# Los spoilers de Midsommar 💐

Entonces, empezaron por la estructura que la diseñó un arquitecto y lo mezclaron con las nociones que tenía el equipo sobre las scoops curts o clinolinas, creo que se llaman, que son estas estructuras que llevan las faldas del siglo XVIII y que podemos ver en películas como, por ejemplo, María Antonieta, Lo que el viento se llevó, etc. Toda esta estructura la cubrieron de una tela verde, después tésped artificial y por último pusieron las flores. Al final el vestido creo que pesó como 15 kilos, cosa que le dificultó mucho la movilidad al personaje de Dani,
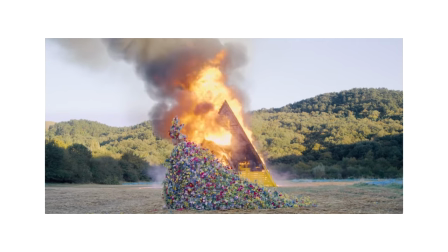pero es justamente lo que querían también, o sea, ayudó mucho en la narrativa que le cuestase tanto moverse porque pesaba un montón ese vestido.
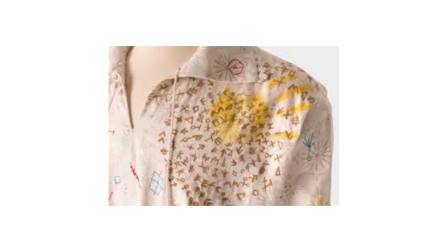El tema de los símbolos. En esta cultura se le otorga un símbolo a cada persona según su background, su historia, su oficio y en la película según su futuro. Es decir, los símbolos nos hacen spoilers si lo sabemos leer. ¿Qué pasa? Que yo no lo supe leer y no lo vi. Estos símbolos normalmente se usan en el ocultismo y eso, y el equipo creó su propio lenguaje a través de estos símbolos.
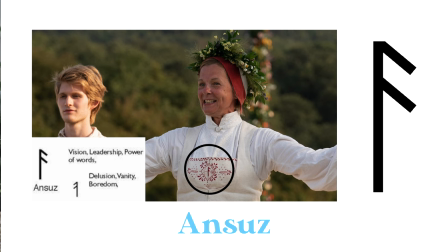Por ejemplo, la mantrasca tiene el ansún, que está relacionado con el dios Odín, que es el dios principal de la mitología nórdica, entre otras, y representa la comunicación, la victoria, la sabiduría, la guerra, la muerte, etc. Pelé tiene el fenjo, que representa la fortuna tanto económica como la estabilidad material y es justamente lo que les trae a la comunidad, que es la fortuna a través de Dani. Cristian tiene el teiguaz, que representa la masculinidad, pero también es una predicción de su futuro porque representa el sacrificio individual para el bien de la comunidad.
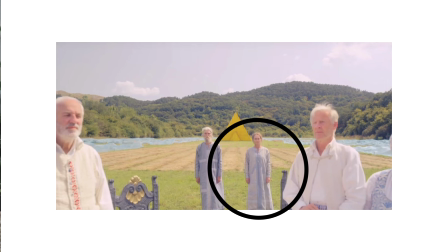Además, no es casualidad que justamente el anciano que se sacrifica también tenga el teiguán en su ropa.
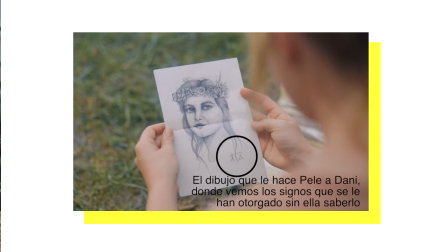Y por último tenemos a Dani, que tiene el raido, que simboliza la tormenta y al revés, que es como no tiene ida, simboliza viajes tormentosos como el suyo.
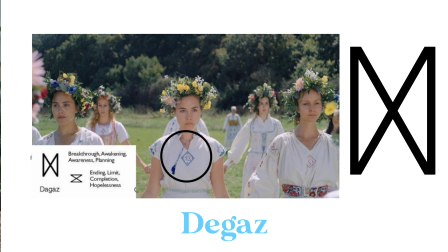Y también tiene el de Gaz, que es tratar con cuidado, inocencia, débil, etc. Y también significa despertar o darse cuenta de algo que básicamente Dani se despierte y se da cuenta de que su relación es una mierda. Más símbolos. Durante la película hay más símbolos, como por ejemplo los símbolos que vemos en la pared o en la roca, donde se restregan las manos llenas de sangre que tiene el símbolo tanto de Dani, es decir, el de Gaz. y Cristian Anteguaz. Perdón, el regaz no tiene el raido, ¿ves? Sí, el raido.
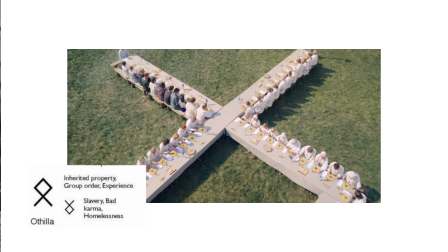También la forma de la mesa es muy importante porque representa la cultura y pasar de generación en generación las tradiciones y justamente la puerta tiene la misma forma que la mesa, pero al revés.
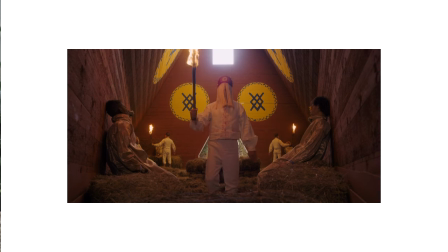Dentro del templo tenemos el símbolo de la ofrenda, que es justamente lo que hacen y también tiene mucha importancia el tema del número 9. Sucede una vez que a 90 días, durante 9 días y se sacrifican o mueren 9 personas. El tema del arte. La primera imagen que vemos en la película es un mural dividido en cuatro estaciones que nos hace spoiler de toda la película.
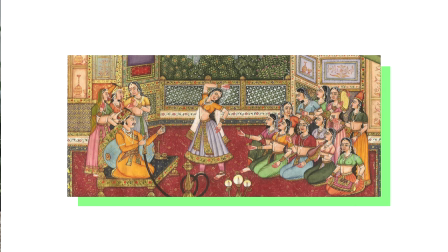Las influencias de este mural son el bosco, Bruegel, las pinturas indias, las obras de Tangka, manuscritos ilustrados y los pergaminos.
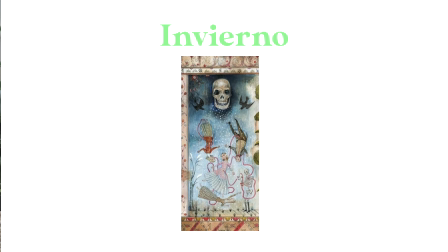Como he dicho, el mural se puede dividir como en cuatro estaciones. Empezamos por invierno, ya que la película empieza por invierno, ya que está nevando. Y además invierno también representa la muerte, cosa que esto se refuerza más con los dos cuervos que hay en la pintura.
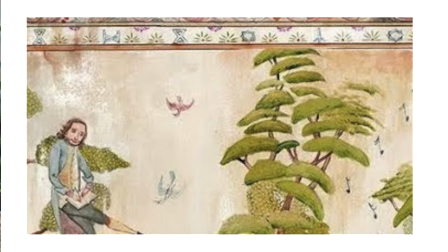Al otro lado vemos el sol, con lo cual suponemos que la calavera representará también la luna, la noche, etc. Los personajes que vemos es a Dani en el centro, que es que además la pintura se parece a sus dos padres arriba y a su hermana que se ha suicidado abajo.
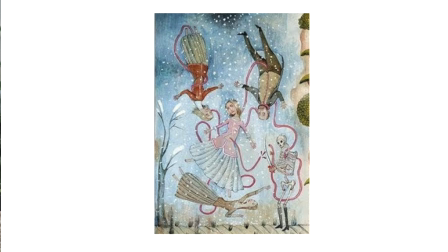Todos ellos están unidos como por un cordón umbilical que un cadáver, o la muerte, corta y separa a Dani de su familia. Además también puede quizás representar la forma en que murieron toda su familia. Los siguientes es Otoño, donde vemos a Pelé que está en plan, como que mueve el cotarro.
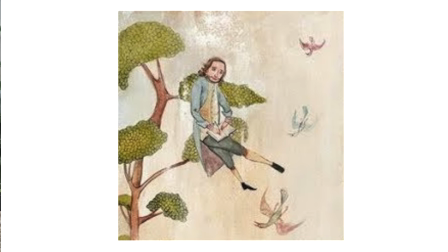Está como usando a nosotros como si fuera una marioneta y está escribiendo su futuro. de hecho la película la vemos dibujando y escribiendo en un cuaderno que es justamente lo que hace en el dibujo con lo cual aparte de que la persona que está dibujada se parece a Pelé sabemos que es Pelé por eso también vemos a Dani y a Cristian que Cristian está como intentando consolar a Dani pero no lo está consiguiendo de hecho supongo que debe ser el momento en que Dani acaba de perder a su familia y Cristian no reacciona de la mejor manera posible con lo cual esto es una representación de que la relación ya está irremediablemente rota además Cristian tiene los dos cruzados así que supongo que debe representar que Christian no es realmente sincero con Dani ni con todos los demás en realidad. Llegamos a Primavera, sabemos que es Primavera porque los árboles están llenos de hojas, de plantas, de flores, etc.